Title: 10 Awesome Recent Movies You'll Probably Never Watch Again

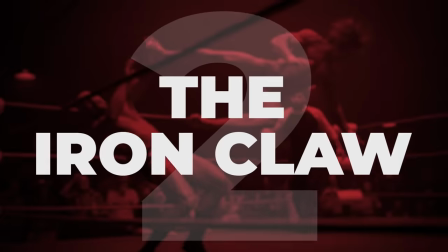[8:15]
Number 2. The Iron Claw.
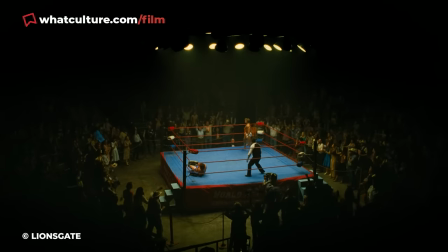[8:17]
The Iron Claw is one of the best films ever made about the world of professional wrestling, second perhaps only to Darren Aronofsky's The Wrestler,
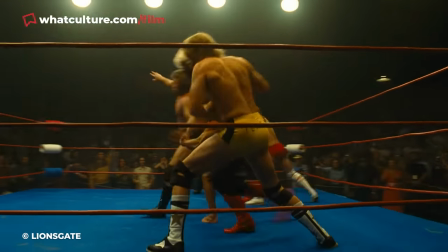[8:24]
and like that film, it paints an extremely bleak picture of the industry's historic tendency to destroy lives.
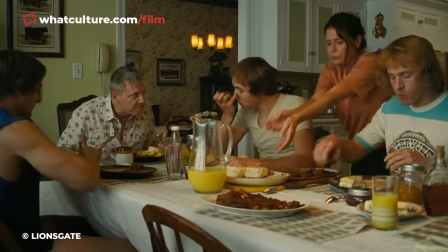[8:31]
Sean Durkin's biographical drama depicts the legendary Von Erich wrestling dynasty from the late 1970s through to the early 1990s,
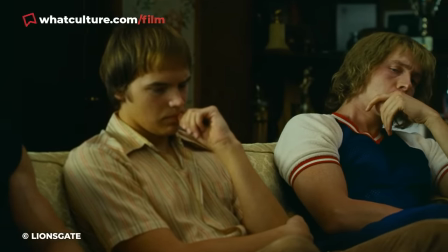[8:39]
chronicling the family's bevy of premature deaths, which led to them being deemed cursed.
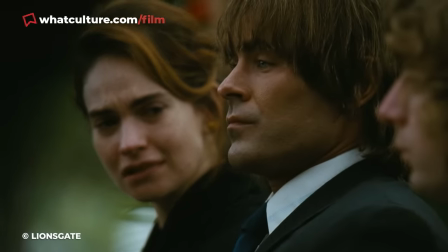[8:44]
Though richly mounted by Durkin and brilliantly acted by its ensemble cast, best of all, a never-better Zac Efron,
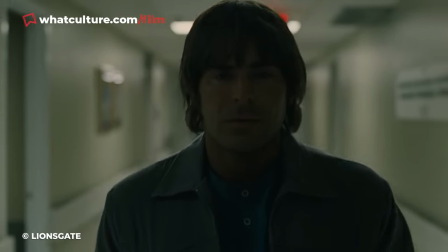[8:51]
seriously the guy kills it in this film, this is an almost unbearably devastating drama in which death is always around the corner.
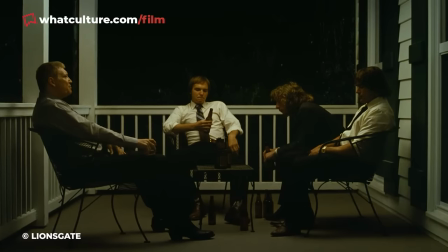[8:58]
In fact, the real story in which 5 of the 6 Von Erich sons died before the age of
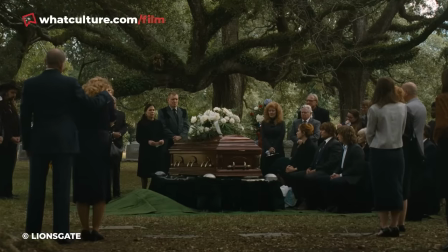[9:03]
35 is so upsetting that Durkin decided to erase the youngest of the brothers, Chris, from the story entirely,
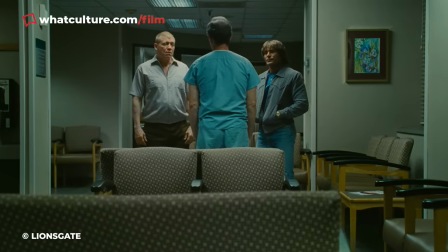[9:09]
feeling that his death at age 21 was one more tragedy that the film couldn't really withstand.
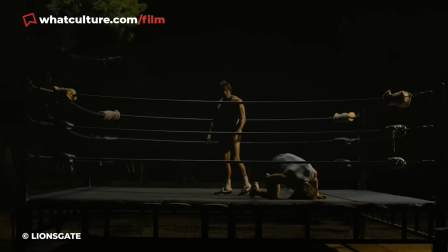[9:15]
As wonderfully crafted as the Iron Claw is from top to bottom, it takes a lot out of the viewer,
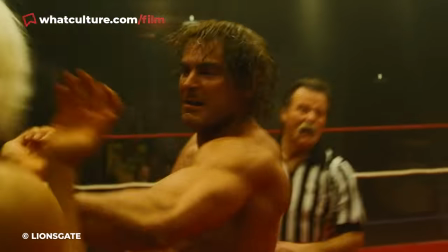[9:20]
and so all but the most diehard wrestling fans will likely decide that one viewing is enough.
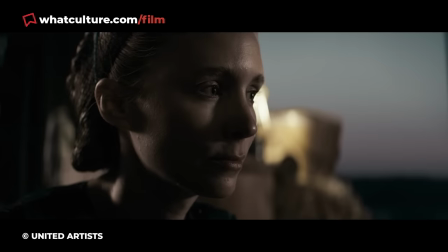[9:25]
Number 1. Women Talking. Sarah Polley's Women Talking was one of 2022's most acclaimed films,
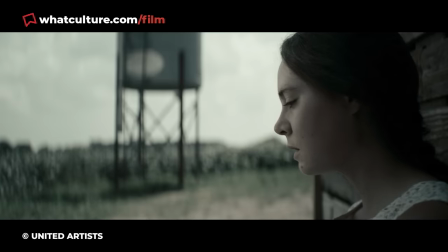[9:31]
a restrained, impeccably acted adaptation of Miriam Tave's novel of the same name.
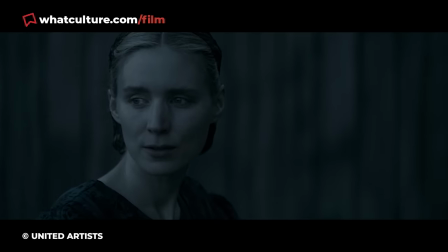[9:36]
And even accepting that, like The Whale, it received criticism for feeling like a film stage play,
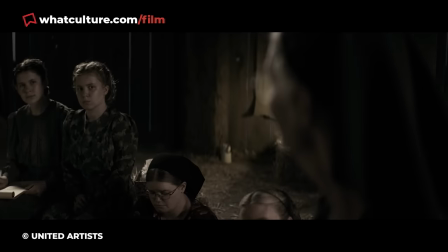[9:42]
that isn't the big reason why you'll likely feel no inclination to ever go back to it.
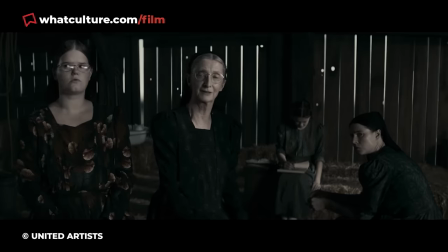[9:46]
This drama about a group of American Christian Mennonite women deciding whether to remain in their colony, following a series of horrific abuses by the community's men,
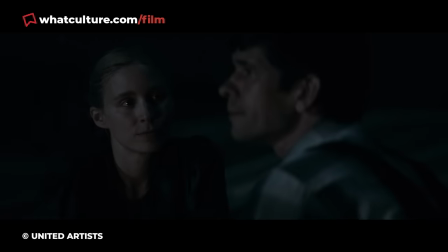[9:54]
makes one big aesthetic mistake which renders this otherwise absorbing film a bit of an eyesore to sit through.
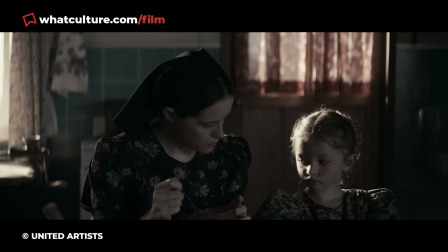[10:01]
Upon release, Women Talking's washed-out color grading was widely criticized, giving almost the entire movie an extremely flat, drab look.
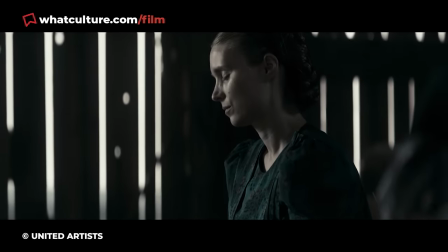[10:09]
While this was obviously an intentional artistic choice by the director and her colorist, it makes an already staid,
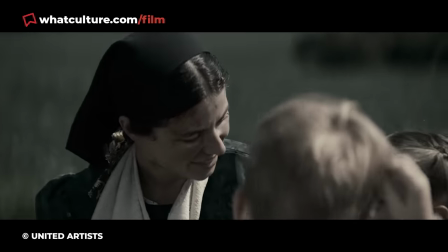[10:15]
severe film even less appealing to return to, because it's so damn unpleasant to look at,
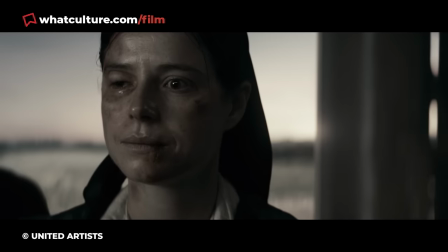[10:20]
sadly. What a shame.